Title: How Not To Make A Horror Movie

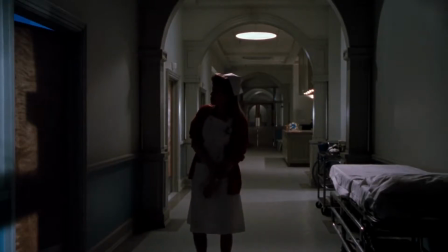It has earned the right to be something truly terrifying by messing with any preconceived expectations you might have had once the scene started.
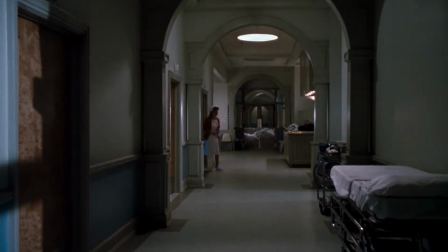Not only is it an example of a good jump scare,
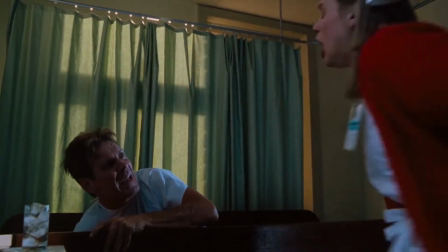but it's also an example of a bad jump scare being done right to amplify the effect of the real one.
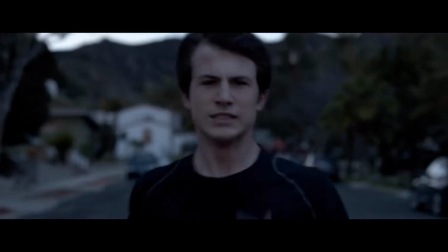I promise you this all ties back to the title of the video. This nonsensical madman rambling is more relevant to the topic than it may seem.
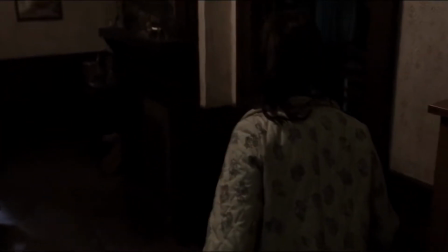I just felt I needed to state why playing with these fight or flight emotions has the potential to really pay off when it's done in an effective way.
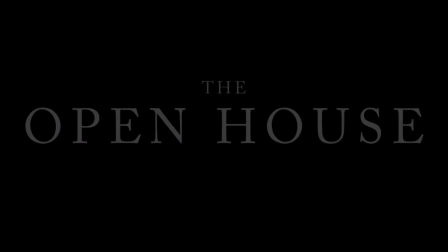And the open house is a perfect example of how to do it wrong.
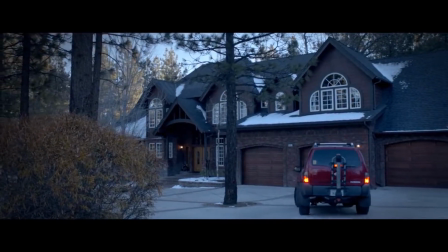The premise of the movie is that a mother and her son move out into the mountains to stay in an open house that the aunt owns,
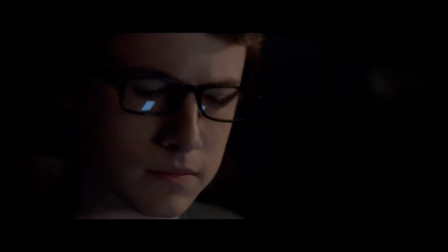after the father was tragically killed in front of the son when buying eggs from the store.
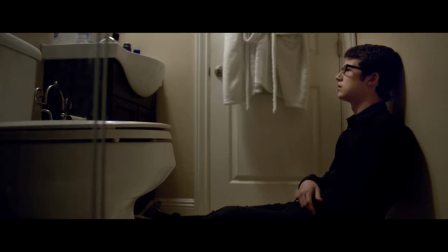That's the setup for the story. It's established we're dealing with a mentally distraught young man and a mother who's just trying her best to make it work for her family,
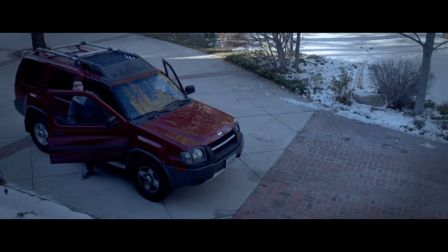and now both of them are in a fairly secluded area that they don't know very well.
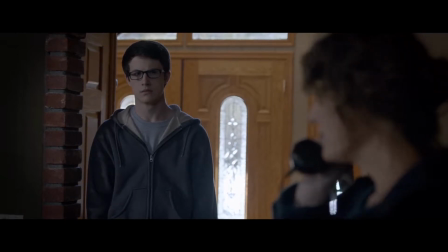That's a perfectly fine setup to the story. It establishes the characters as emotionally vulnerable, struggling people in an unfamiliar place.
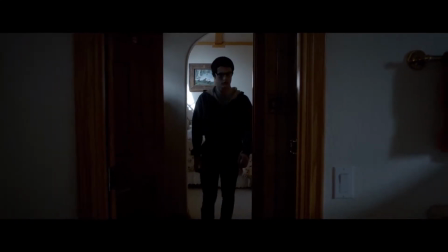It puts them in the perfect position to be characters in an effective horror movie.
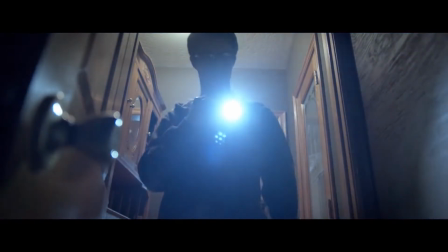While the movie does its best to attempt this, I feel that it never comes close to the possible potential that this kind of story has.
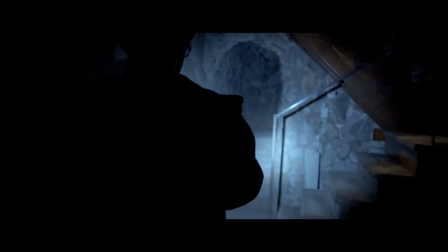With a title so outlandish as this video's, I better have a good reason for saying that about something which, while on the surface level, looks absolutely fine.
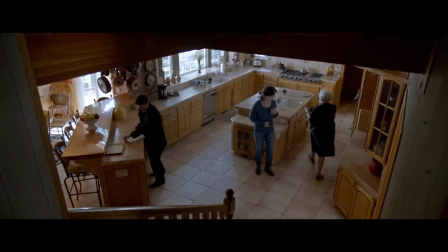It's decently shot, it's lit well, it's acted okay, if not a little bland sometimes.
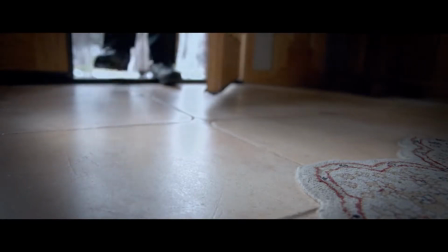Why would I call this bad if it has all of those things going for it?
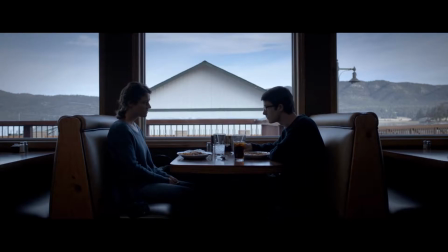Well, simply because it has all of those things, yet does everything wrong in terms of making it an effective horror experience.
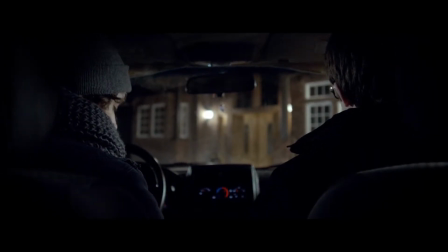How can it do everything right, yet do everything wrong simultaneously? It comes off feeling as if it has no soul. The whole setup behind them being in an open house is actually kind of cool, because you've got strangers entering and leaving the house,
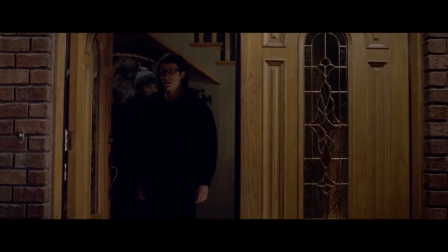and if you think about it, there's nothing which would stop someone from hiding in this large house and just not leaving.
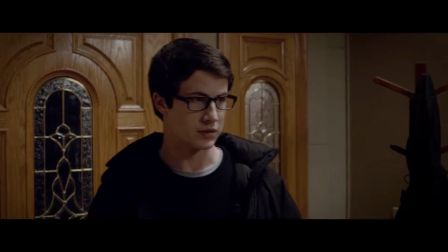But the movie commits an ultimate sin,
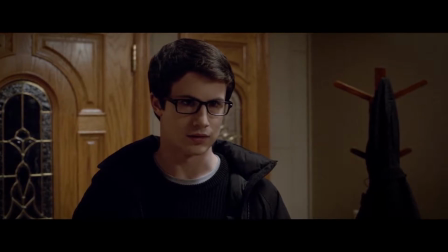by plain as day having a character explain that exact reasoning as if the audience isn't smart enough to have already grasped the concept.
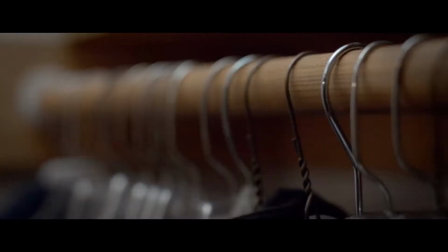Especially by this point in the movie, several unexplained things have happened around the house,
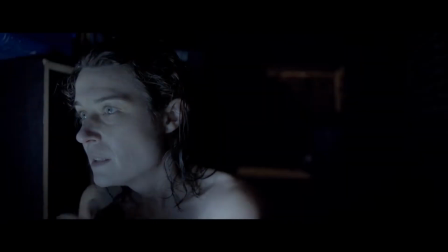like spooky ghost serial, doors slamming, and phones going missing.
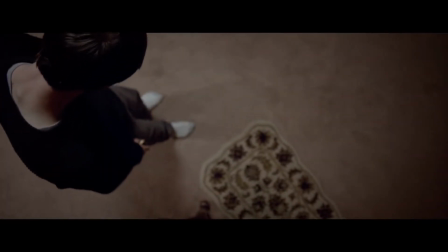Even when these strange events start happening to the characters, they kind of just look at them like, huh, ain't that weird, and then not tell the other one about it.
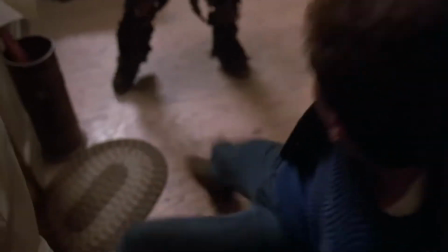There's a difference between, say, when watching a slasher movie, and shouting at the screen,
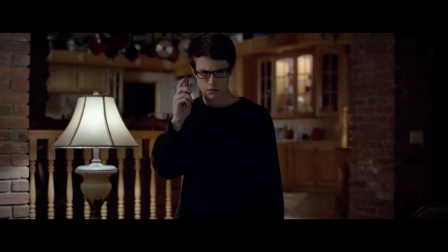don't go in there, don't open that door, and watching this movie and shouting at your screen, why are you ignoring this?
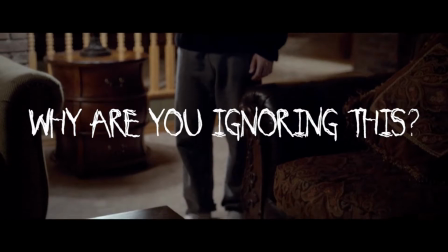Why are you acting like it's not happening?
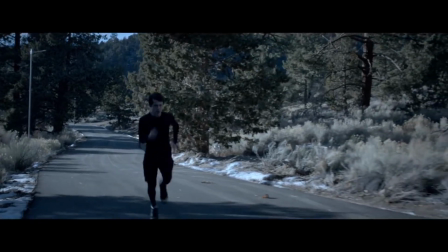They're trying to create a believable, realistic set of scenarios, but all hope of this is completely squandered once your characters stop acting like humans.
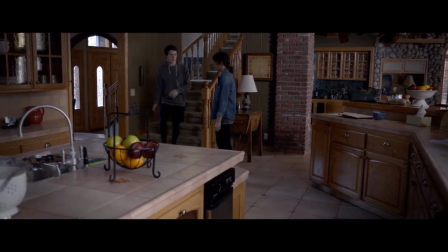Any sense of immersion or believability you might have had, sure as hell has been thrown out of the window now.
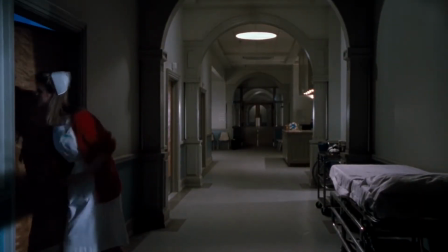Now, looping back to my Exorcist 3 jumpscare example, where I stated that it uses a fake-out jumpscare to instill a sense of safety into the viewer,
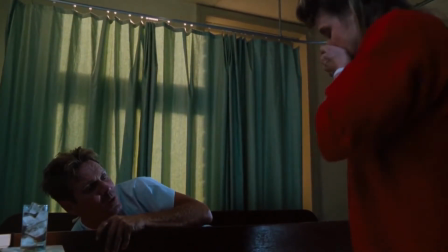that would be an example where it's okay to have a somewhat cheap jumpscare, because it amplifies the real scare which is coming next.
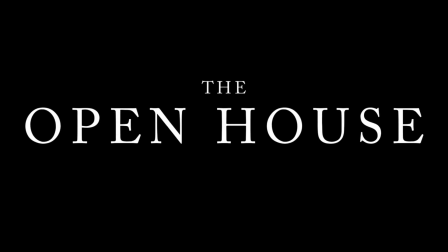The open house, time and time again, pulls fake jumpscares out of its sleeve,
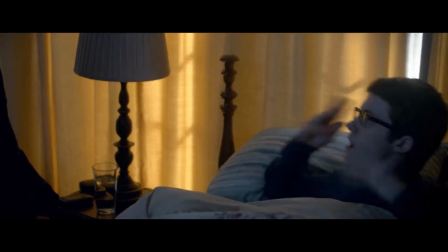but the difference is here, they're simply nothing more than a fake jump. jump.
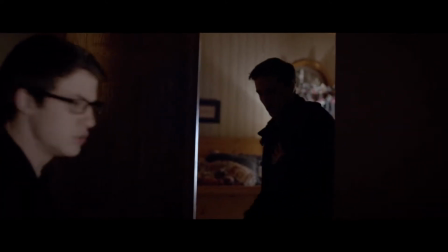They're abusing the instinctual fight or flight systems we have just to get a cheap fright.
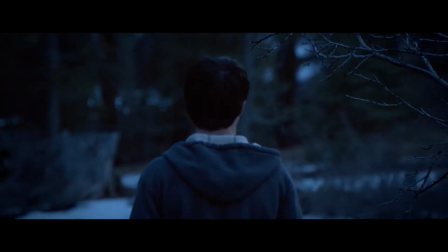Where I do think jump scares have a place in horror, it's certainly not when they're done like this.
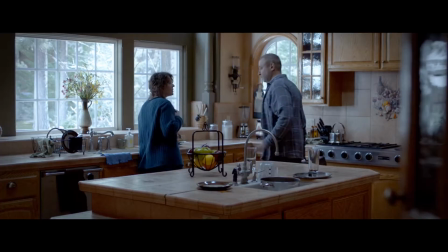Over and over again, this movie relies on this cheap tactic to make you jump, but in the most uninspired way possible.
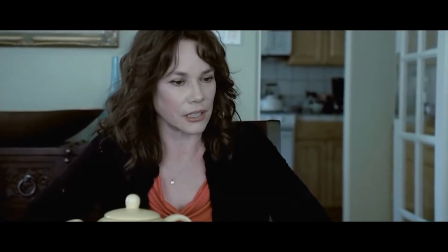It's not like, say, Insidious or The Conjuring, where a jump scare is accompanied by something actually scary or threatening. happening.